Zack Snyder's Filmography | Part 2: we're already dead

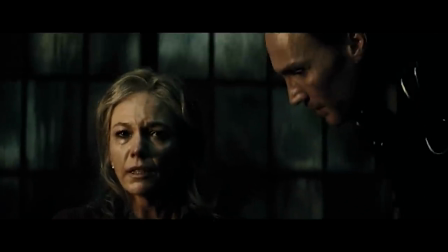or Superman's mom is in trouble, we're suddenly expected to feel sad about it. This is the biggest and most consistent internal contradiction in Snyder's movies.
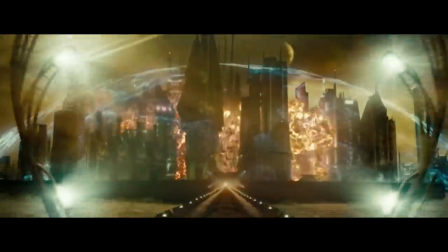These people don't matter. These people don't matter. Who cares about them? Don't care.
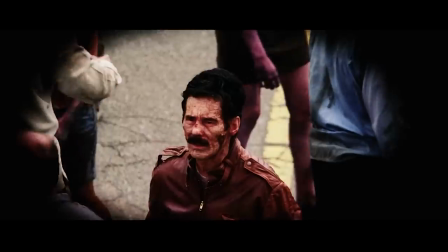Meaningless. Ewww. Pfft, not that guy. Those people bleh.
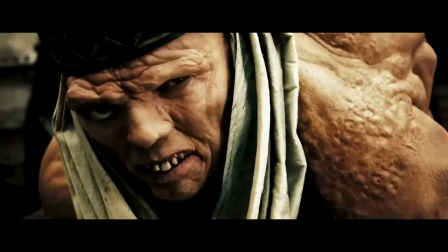Stop it. Don't look at me. Worthless. Oh my god, my mom and my mom wife!
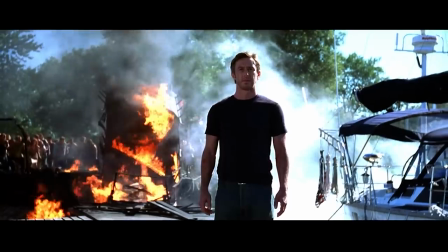NOOOOO!
Snyder doesn't just dismiss empathy. His narratives punish any character who remains empathetic in the face of death.
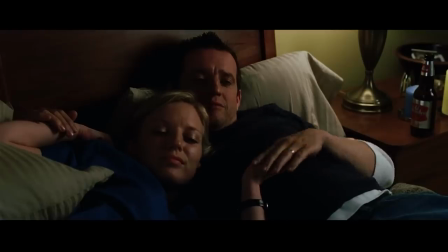Snyder's post-apocalypse has no room for sensitive men. In fact, the first death we witness in Dawn of the Dead is Anna's kind, sensitive husband.
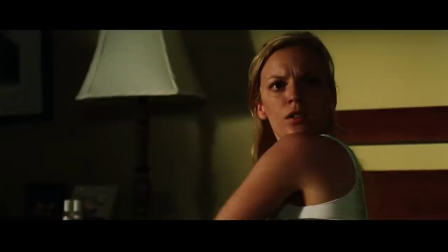One of the few unquestionably kind male characters in Snyder's entire filmography.
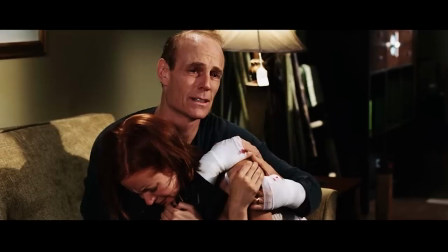Similarly, Michael ends up showing empathy for this father character in the middle of the movie.
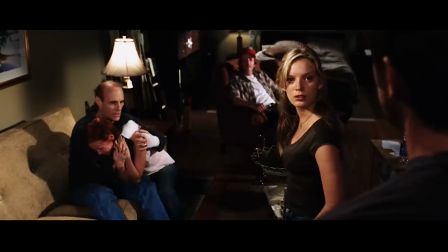Michael makes it clear that he knows the father will turn into a zombie, despite Anna's hesitation.
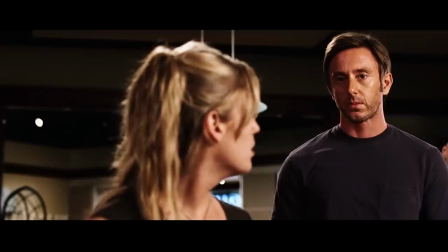You've been bitten. It's only a matter of time. Are you sure it's the light? No.
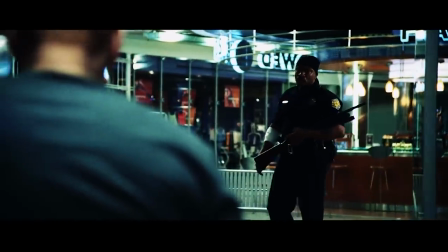She's sure.
But even though Michael is sure, he refuses to kill the father, leaving that job to Ving Rames.
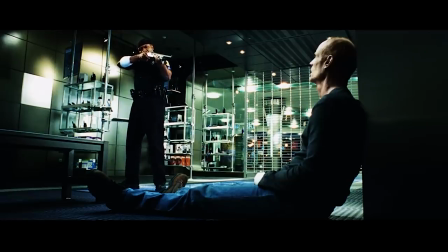The father's death is inevitable.
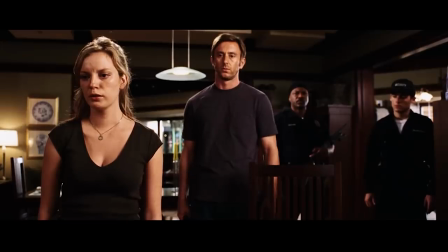Anna and Michael's hesitation to kill, choosing to see humanity in the face of a zombie,
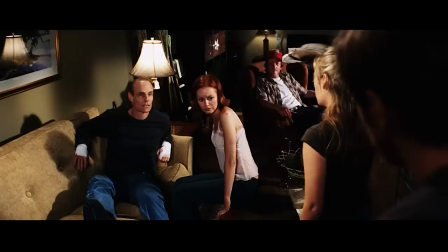would be considered admirable or heroic in some narratives, but because of the way this scene and the larger narrative is constructed,
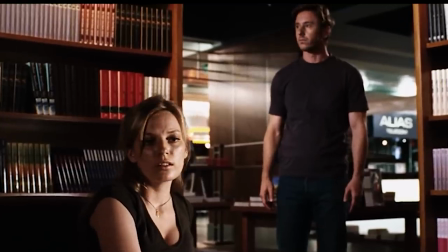their feelings are framed as naive. They even jolt when they hear the shotgun, as if they're unprepared or unequipped for it.
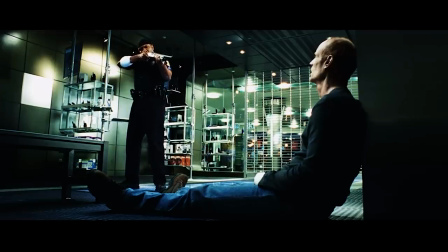Narratively, we're shown that Michael's reluctance to kill was meaningless. His sympathy for the father character has no tangible effect on the father's fate.
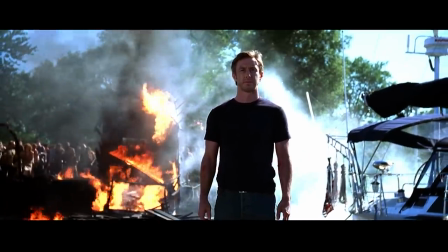I'm sorry.
Michael, who's shown empathy and a reluctance to kill throughout the film, dies alone.
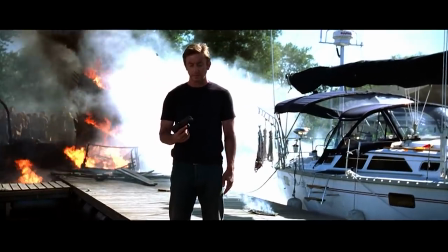The only person he gets to take out is himself.
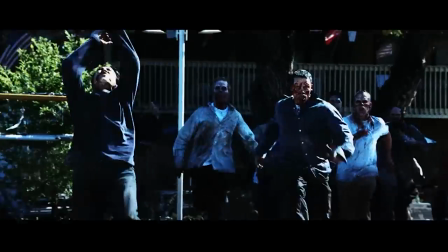He doesn't even get to take out any zombies with him, which in an action-packed zombie movie like this one is the best way you can go out.
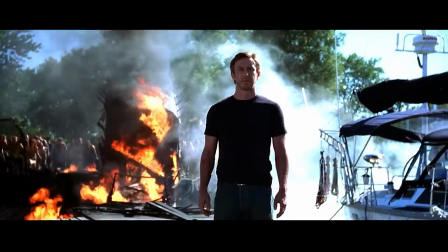His inaction has led him here, isolated, trapped in limbo between the others who are able to escape and the zombies in the background.
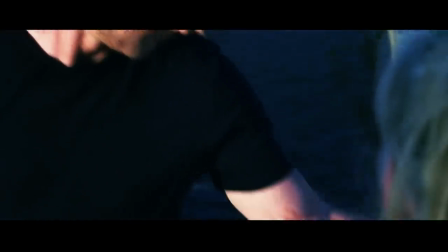The bite on his arm tells us that he'll soon be one of them.
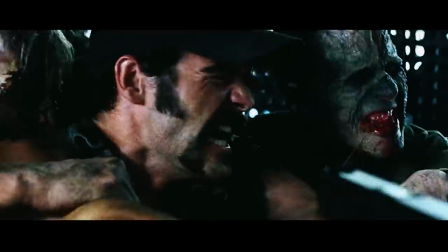CJ, on the other hand, gets to have that spectacular, cool, action hero death taking out a bunch of zombies along with him.
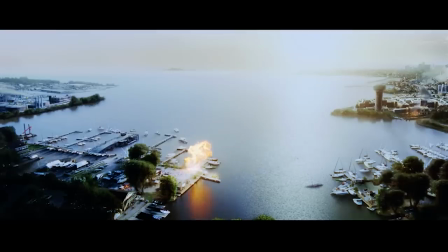We don't mourn him because a good death is its own reward. Michael's character arc is also a foil for Anna's character arc.
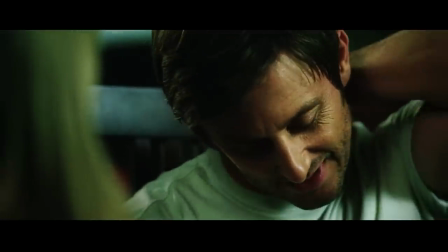While he remains sensitive and empathetic over the course of the film,
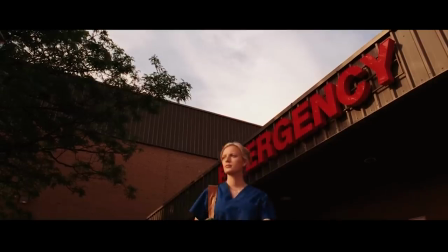Anna goes from being a nurse, whose literal job is to help the sick and tend to the wounded, to methodically shooting zombies in the head.
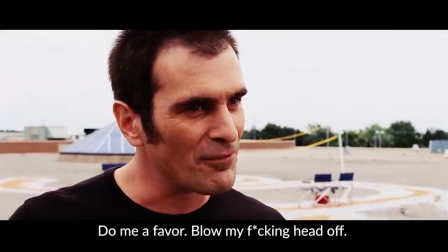I ever turn into one of those things? Do me a favor, blow my f***ing head off. Oh yeah, you can count on that.
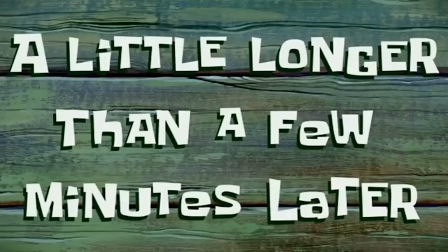A little longer than a few minutes later. I don't know.
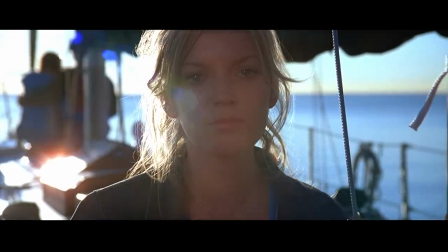Damn. Damn.
Anna is one of the few people who survives, because she's learned to shed her motherly nurturing instincts and become a killer.
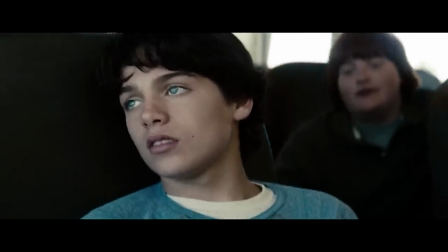Oddly, Superman's arc in Man of Steel follows a similar path, from protector to killer.
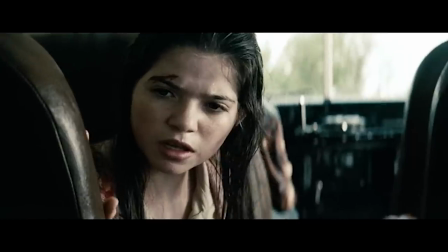Early on, young Clark saves a bus full of children, but his dad tells him that sometimes people just have to die.
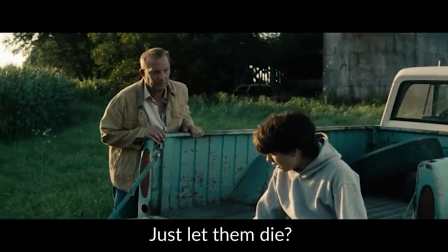What was I supposed to do? Just let him die? Maybe.
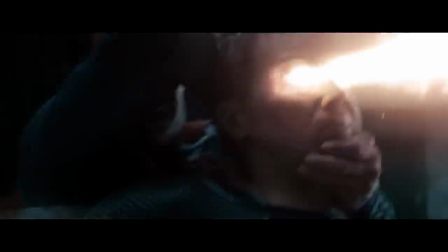Eventually, Superman's arc is complete when he brutally executes his enemy. We get the impression that Superman could have killed Zod earlier.
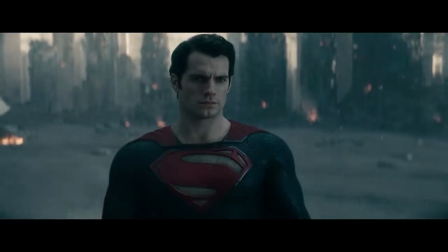His refusal to kill stood in the way. The movie is telling us that Superman's reluctance to kill was his weakness.
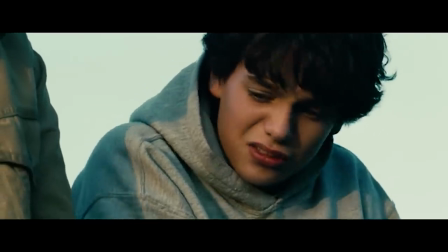He started his journey as a sensitive boy and ends the journey snapping another man's neck.
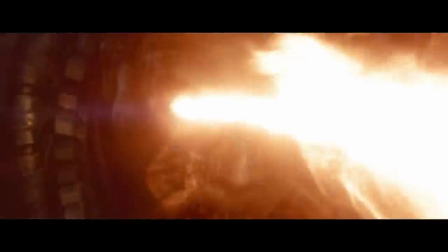And I think that's partly why, despite the huge CGI-drenched action scenes, his movies can honestly end up being kind of boring.
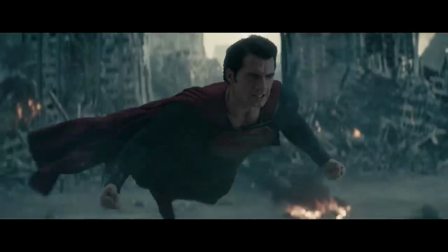Especially character-wise.
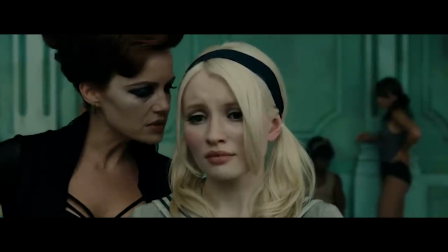Everything is already determined so the characters don't feel like they have any real agency or any ability to choose or any impact on their own stories.
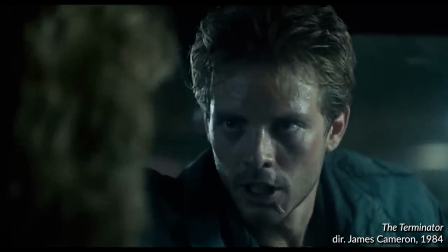The thing is, you can make your characters engaging even if their fates are sealed. And you can do that by making your characters care, by making them feel things.
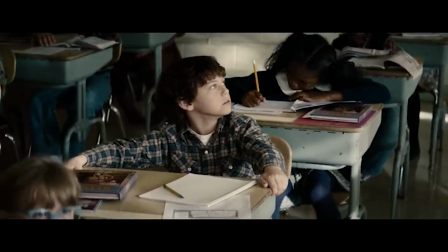However, in the Snyderverse, the worst thing that can happen to any character is that they might actually feel something.
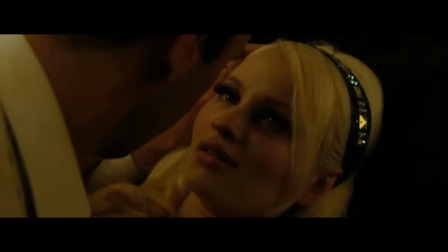Rorschach's superpower is his lack of empathy. Babydoll's story reaches its climax when she disassociates from her own body.
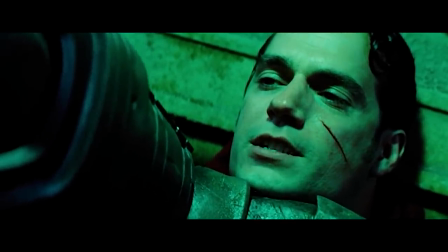The low point for Superman is realizing that he might actually have to feel something because it's his own mother who's in trouble.
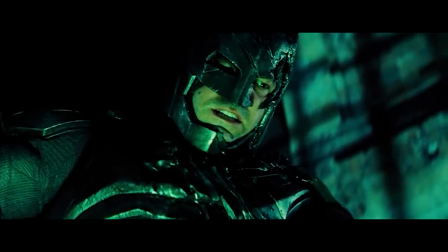The thing that Superman is able to effectively communicate to Batman isn't the love for his mom.
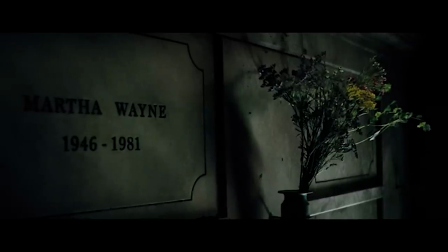It's the terror of losing the parent. The terror of caring about someone.
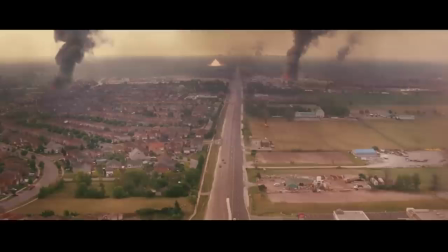The Snyderverse, of all the director-verses, would be the scariest place for anyone to live.
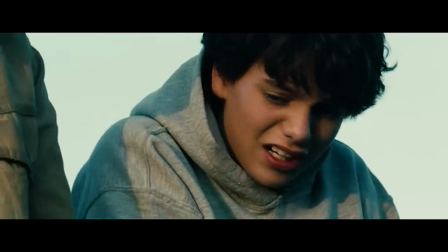The mean commenters under this video, you care too much! You would be obliterated in a Snyder movie.
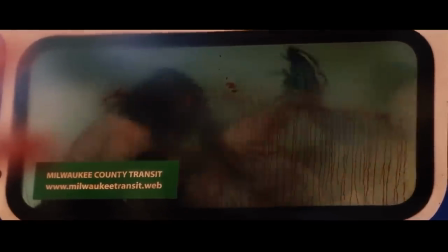Me? I'd be ripped to death by zombies as an example of how even very hot gay women are not immune to the wrath of the Christian God.
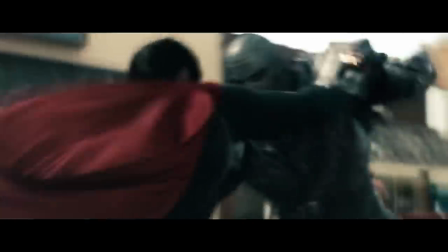This is why I giggle when people say that Snyder's version of Superman is what it would be like if Superman really existed in our world.
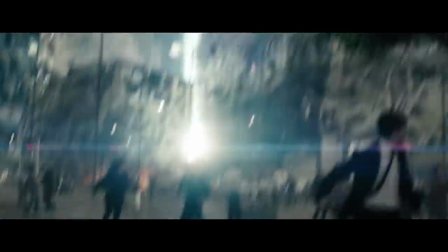How would you know? You'd be pummeled to death by falling concrete!
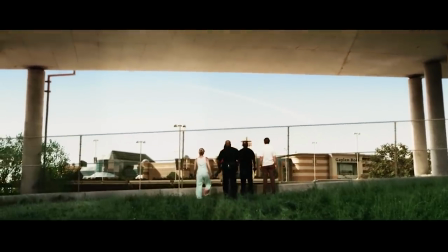Speaking of empathy, let's switch gears and compare Zack Snyder's Dawn of the Dead to the original 1978 version. When you watch these movies back to back, it is jarring, because it feels like either Zack Snyder completely missed the point of Romero's film, or I would argue Snyder is actively arguing against Romero's message. The original film is not only a strong satire of consumerism, but it asks us to recognize people's humanity, even in the faces of the zombies themselves. A little over halfway through Romero's film, Steven and Peter rampage through them all,
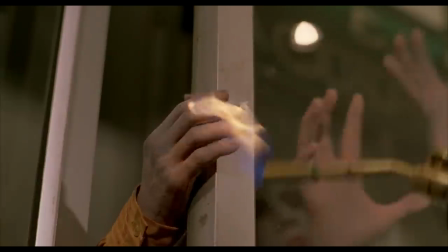killing zombies with pistols, fire, a car, and headshots from a high powered rifle. But as the scene winds down, something strange happens. One of the zombies approaches Fran.
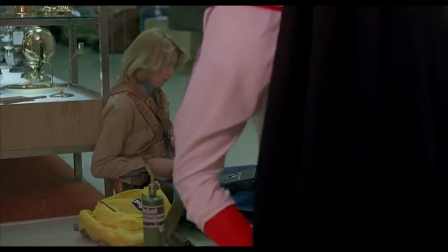She's safe behind a glass door, because Romero's zombies shamble instead of run.
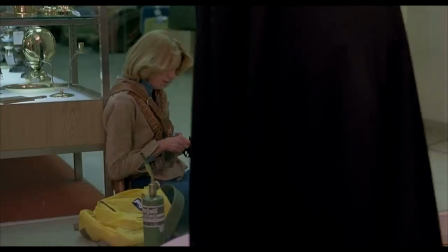Rather than trying to claw at her from one side of the glass, the zombie just plunks down on the ground.
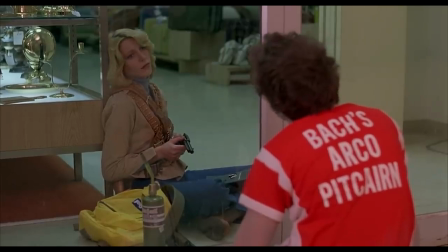Fran looks sad, and she stares at him, as if she's considering the humanity this person used to have.
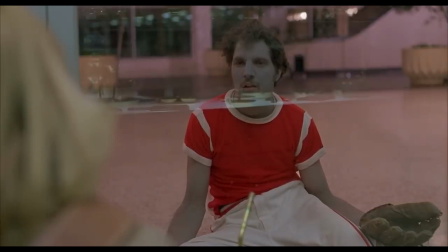He stares back, and you almost get the sense that he's forming a thought, that there's some glimmer of humanity buried deep within.
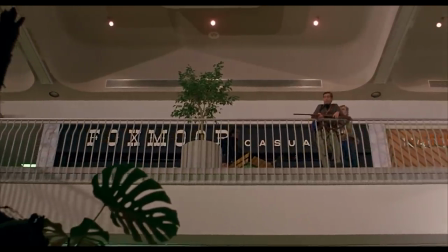Then the three humans walk around the second floor to look down at the result of their joyride, corpses scattered on the ground.
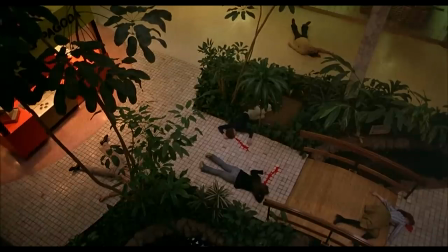The heartbreak is punctuated by the funeral march in the background. These are no longer dangerous enemies, but the remains of former humans.
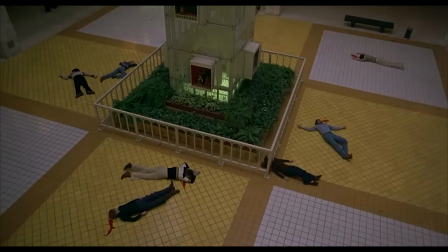They're no longer the undead, they're simply the dead. The zombies' faces are mostly turned away from the camera, and those whose faces we can see are far away enough that the zombie's makeup is barely noticeable." So, visually, we're forced to focus on their human forms, rather than their inhuman faces. Throughout Romero's Dawn of the Dead, images like these recall the atrocities of conflicts like Vietnam. The film recalls the civil unrest of the 60s and 70s, and more specifically the racially motivated violence carried out by police.
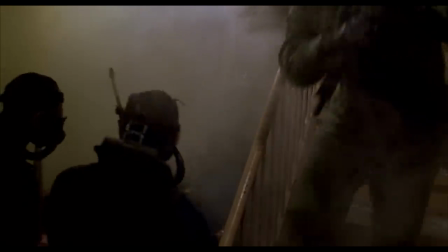The whole first act is literally a SWAT team assaulting a black community, supposedly to save them. them. Of course, this assault leads to mass death. In another scene, our heroes once again take a moment to regard the zombies with curiosity. The zombies paw at the glass door pathetically. They're less of a threat and more of a pathetic mass of mindless people.
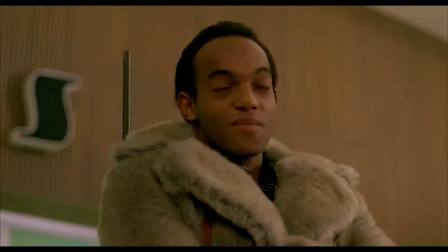This scene contains two beats that Snyder used in his film, but Snyder separated the two ideas and modified them a bit. First, remember that preacher who blamed the zombies on sin? He's actually played by this actor, Ken Forey, who starred in the 1978 Dawn of the Dead. In the original version, when this character gives his explanation, he's quoting his grandfather, a voodoo priest.
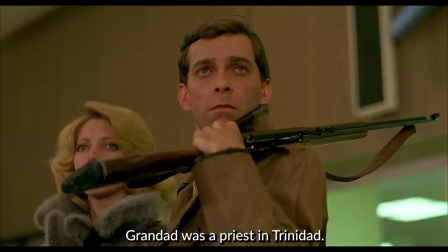Voodoo, Grandad was a priest in Trinidad, used to tell us,
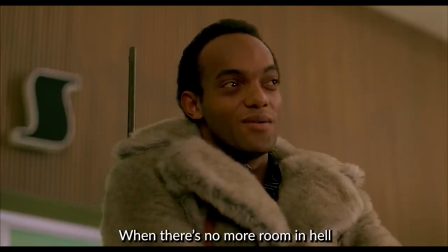when there's no more room in hell, the dead will walk the earth.
Snyder takes this idea attributed to voodoo and reappropriates it in the language of far-right Christian rhetoric.
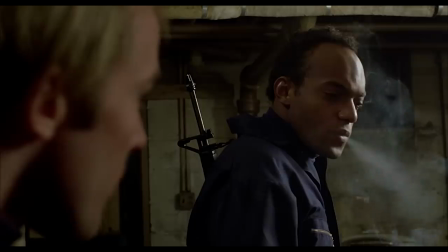It's also a huge bummer because there are subtle hints in the original film that these two characters are gay. So to see Snyder erase that and then distort the narrative into something that's explicitly homophobic is just sad.